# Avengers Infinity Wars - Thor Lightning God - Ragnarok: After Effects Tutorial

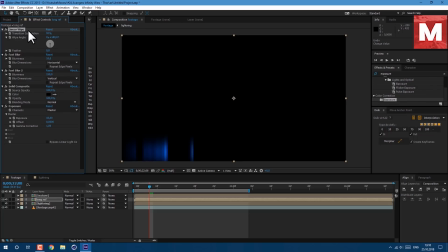[8:12]
And finally, let's duplicate this linear wipe once again. Select and press Ctrl D on keyboard.
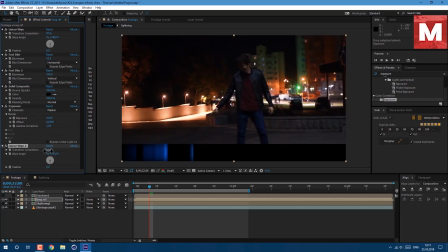[8:19]
Drag it down. And let's cut this top off. Let's enable our lightning. Let's also change this long reflection to add here. And then change this value to get a similar result, like this.
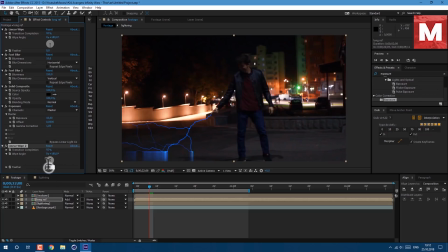[8:37]
Also, let's set feather to 15. So we will have this long reflection. Now let's also change our track matte to Luma matte. So as you can see, now we have added some texture here.
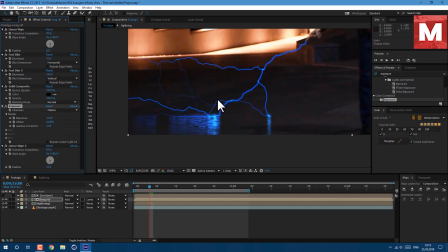[8:49]
Let's also maybe change this value to 15 to see it better. And gamma correction maybe to 0.9.
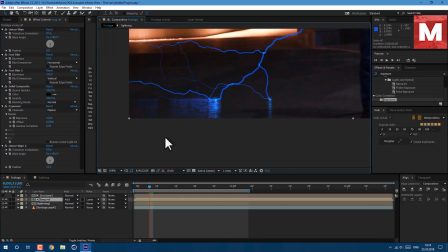[8:56]
Now let's create some hotspot reflection right here. So select this long reflection and texture. Then press Ctrl D to duplicate. And this one below, let's rename it to point reflection.
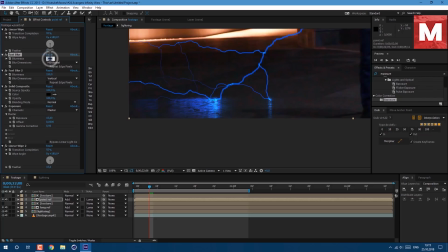[9:10]
So let's change our first blur to about 20 and second one to about 8. And let's change exposure to about 10. As you can see, now we have a much brighter contact point, which gives more depth to our reflection.
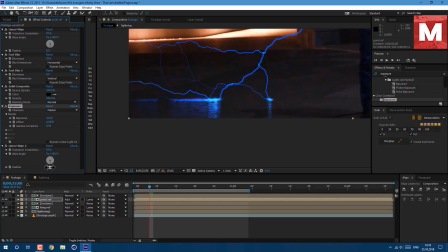[9:26]
Let's also change our feather of linear wipe to about 60 to make it more subtle.
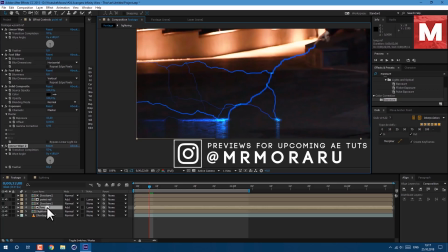[9:33]
And finally, for our reflection, let's add some ambient reflection, as I call it. Select these two by holding Ctrl and selecting two of these. Then press Ctrl D or go to Edit, Duplicate.
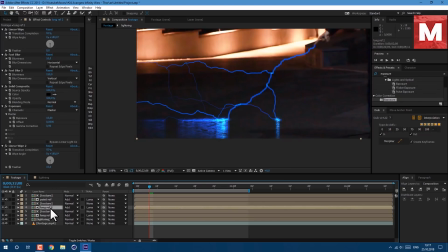[9:47]
And let's call it Ambient Reflection. Press Return and type Ambient Reflection. So let's once again change this blur value to about 150 and second one to about 125, and maybe add some exposure.
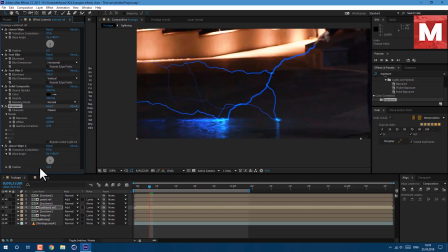[10:06]
I've changed mine to 16, and also let's change feather to about 60. So as you can see, with this ambient reflection, we've added more glow to our ground from our lightning.
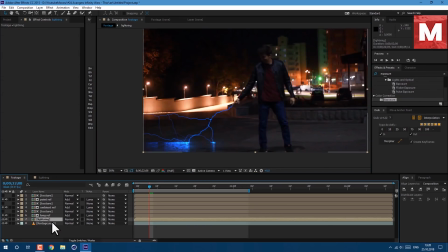[10:18]
Now let's add some glow to our lightning. Select this lightning layer below, press Ctrl D to make a copy, drag it above,
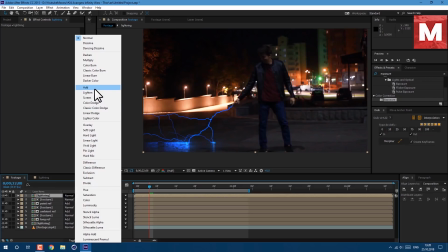[10:26]
let's set it to add as well, and let's add some effects to it.
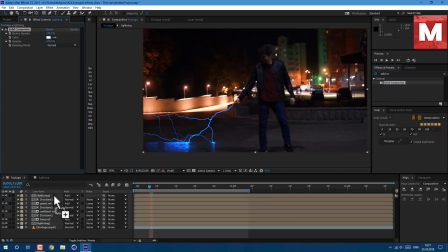[10:31]
Let's start with solid composite, drag and drop on our layer, set it to black. It will give to our lightning more prominent look. And then let's add some glow, stylize glow, and drag it below. I've used a 0% here. Here I've set to 25, and intensity I've set to 0.1.
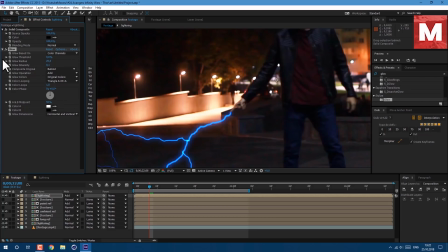[10:53]
As you can see, we've added just one tight little glow. Let's duplicate, and now let's add some more ambient glow. Here at glow radius, let's set much bigger value, like 110. It gives this fill glow effect, which I prefer. And let's duplicate and give it one final glow.
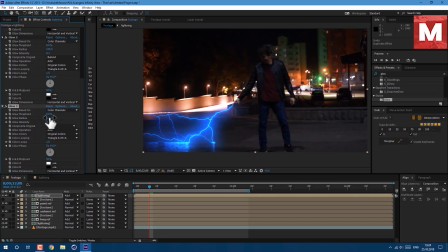[11:12]
Select it and press Ctrl D on keyboard. Glow radius, I've set it to 350. So we'll have a lot of glow here. Let's also add hue and saturation and drop our saturation to about -20. So we'll have this more settled colors. And since we're creating our lightning, we need to have this really bright look to it. So let's add some exposure. Drag it below and let's set it to 1.15.
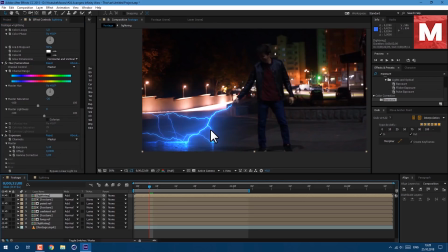[11:39]
As you can see, we have a lot of glow, but I want to have more dynamic range in our colors. Let's rename it to glow. Then press Ctrl D on keyboard to duplicate, and let's call it black and white.
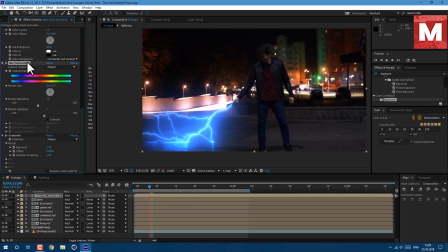[11:52]
Here we are going to delete our hue and saturation. Select it and press delete on keyboard, and exposure as well. But instead, let's add some tint effect to it, right below solid composite.
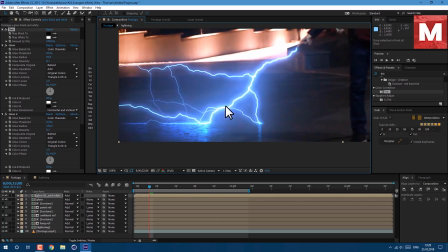[12:07]
As you can see, we now have this really bright spot, then this cyan look, and then bluish colors. This technique I've discovered to work best to give this wide range color of our glow.